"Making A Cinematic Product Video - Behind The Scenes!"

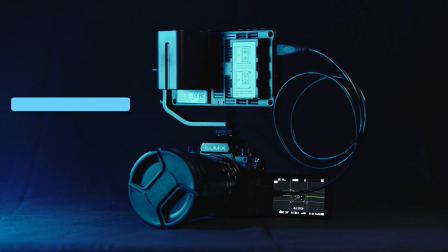So next came my camera setup, and I'm going to be using the Panasonic Lumix S5, and for most of the time,
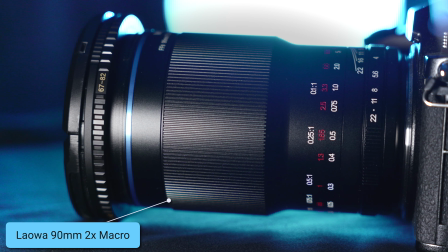I'll be filming with the Liowa 90mm 2x macro lens, which is only a manual focus lens. I really want to get those macro shots of this, and I love the compression of this lens.
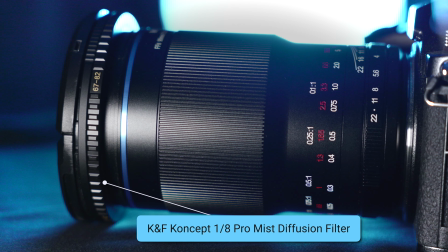And then on my lens, I have a K&F Concept 1/8 Pro Mist diffusion filter, and I like this look, especially for this video I'm about to be shooting, because it really just diffused and softens the light. And since I'll be playing with a bunch of light in this, I just really want that look for this video, so that's why I have
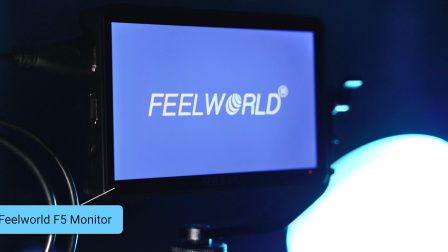that. And then I also have a FieldWorld F5 monitor on top of this just to help me see my shots a little better, but that's my camera I'll be using and kind of the setup with that.
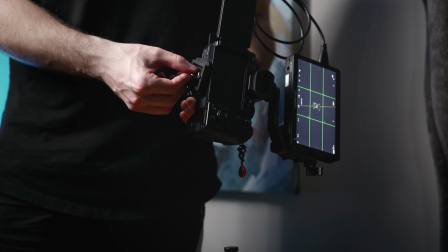So next is attaching my camera setup to my motorized slider, which is super straightforward and easy.
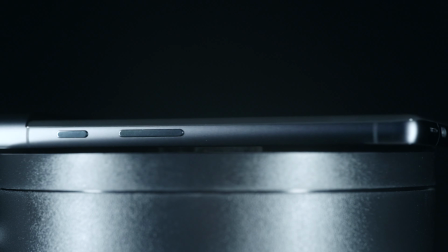And then I also have this very cheap like $10 or $15 like rotating plate,
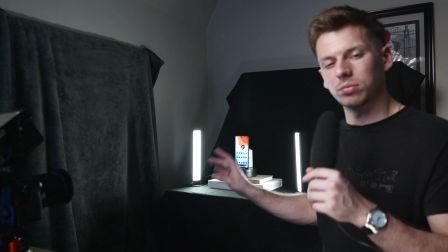so just pick one up for yourself. It's super useful for little products like this, just to spin and add even more motion.
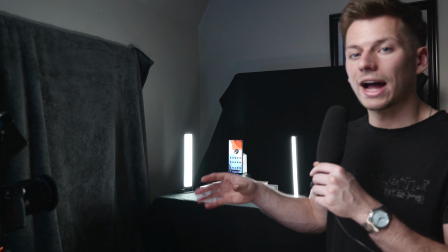So I'll be using that for some of the shots, and it's also black, so it can blend in very nice with the background as well.
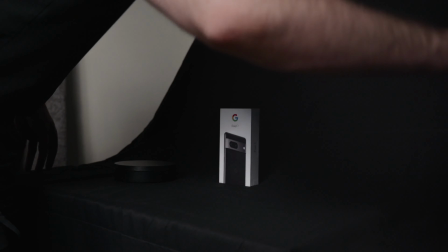And then also for lighting, these are my Govee LED smart light bars.
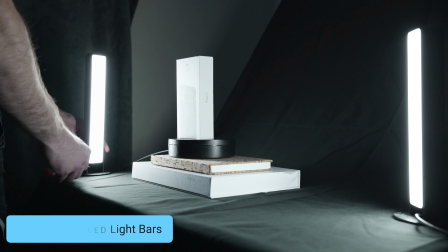I'm going to use these as my key lights. So they're going to add some very nice lighting to the actual phone itself without lighting up the background,
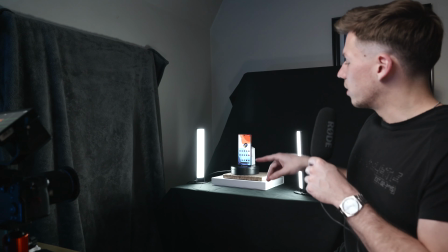because I want the back to be like pitch black for this. And then if I want to, I also have this light right here. That's pretty much the setup. So let's now get into the actual filming of this intro. Alright, so I hope that this isn't too dark, as I'm just trying to not have my big key light on so I can actually film and talk about my shots I'm going with right now during the setup. So the first tip I want to give you, especially for a product like this because it's so glossy and it's so reflective, is you always want to have a microfiber cloth to wipe off different smudges and fingerprints on it. And you also want, I don't know, a poofer? What do you want to call this? Like an air blower to blow off any dust. So I'm going to clean this real quick because it's filthy, and then we'll get into my first shot of this scene. So for the first 8 or 9 different shots, I just want them to be slow panning shots. Because this first part's slower, I just want some nice shots of some of the features, but some super close-ups of them as well. I think the first place I want to get is with the actual visor bar itself. So let's set that up.
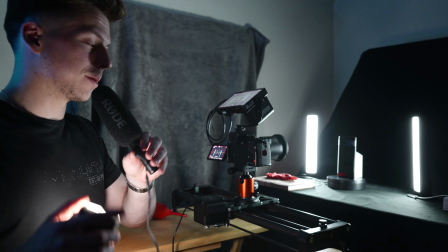Alright, so everything's looking pretty aligned right now, so now I'm going to film my first shot, and this is going to be a static shot.
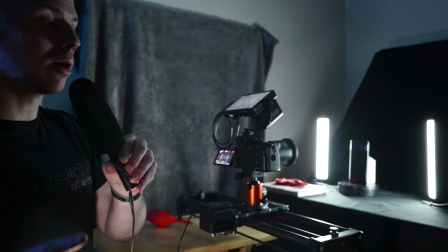So I'm going to do it in just a couple different variations.
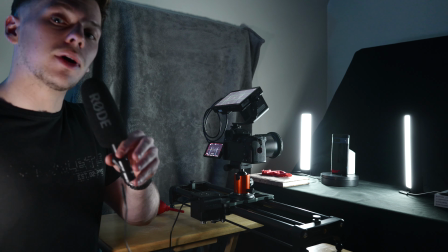So the first one, as you can see right here, I'm just going to have 2 lights slightly behind the phone, and it just gives a nice rim around it, but it keeps the front kind of dark,
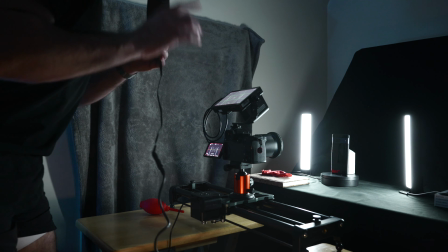kind of like mysterious, like you don't want to reveal the product quite yet. Then I'm also going to take another one where I'm going to move the light slightly in front of the actual phone itself.
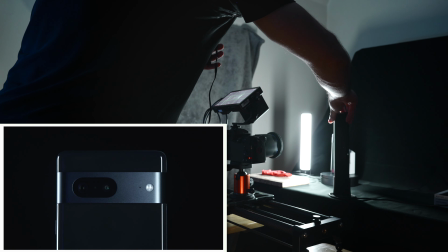So when you do that, you see it reveals the phone more, and it's like less dramatic, so just gives me more to work with later on.
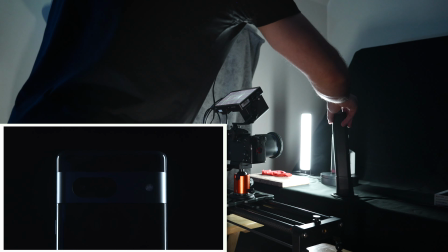Since I'm already set up here, we might as well do it. And then the third type of shot, I'm going to go back to that first one where it's like slightly behind again, and then I'm actually going to take a third light.
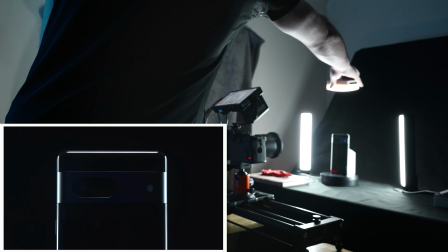I'm going to go above. I think it's going to give a cool look. It's going to give rims all the way around it while keeping the back still nice and dark.
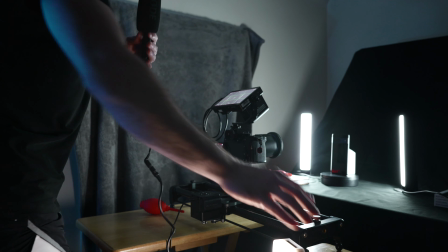So let's get to filming that.
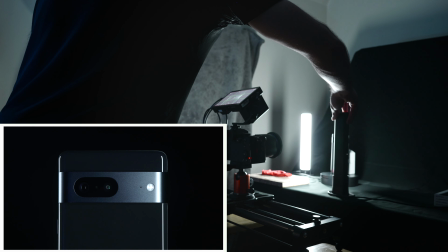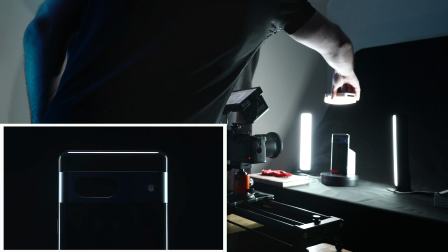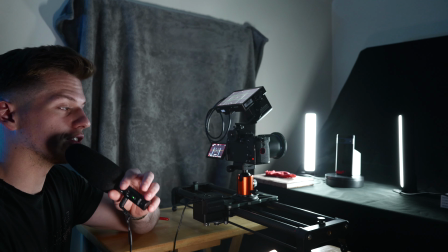So while I'm in this orientation right here, and to save me time from setting this up later again,
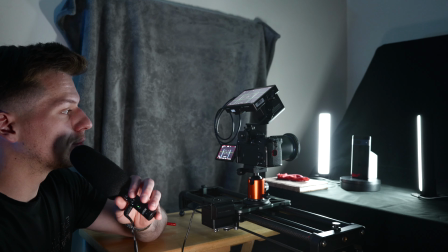I'm also going to do one with the slider from going from left to right, and I'm also going to do another one with the plate actually rotating itself.
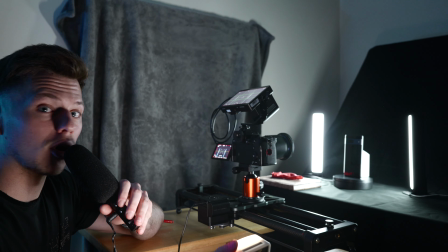So 2 more variations of kind of the same shot, just to give them all a different feel. Just gives me more to work with later on in post.
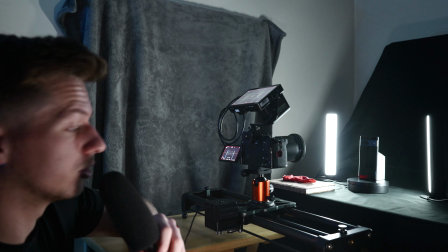So let's go do those.
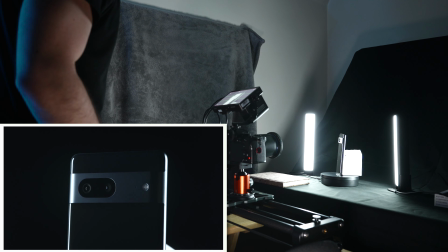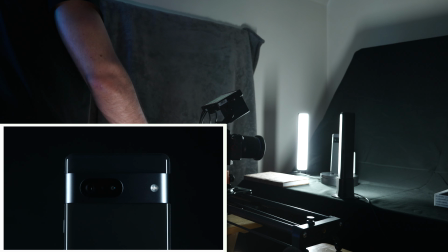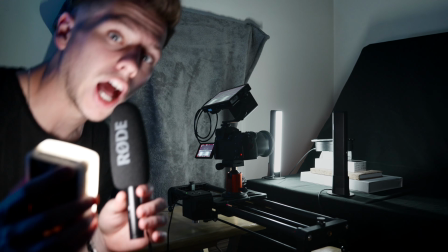Alright, so now next shots, as you can probably see, I had to stack this up pretty high because I want to get the outsides of the phone, including the buttons and the charging port.
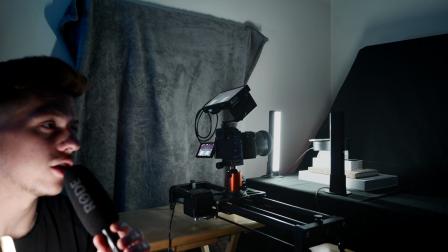So because now it's laying flat, I have to get it up much higher. So I want to get a static one of each side, and then I also want to get one of it rotating,
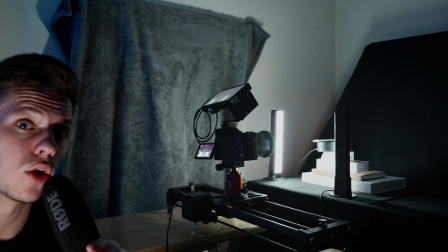as well as with the slider going just straight and forth on each side.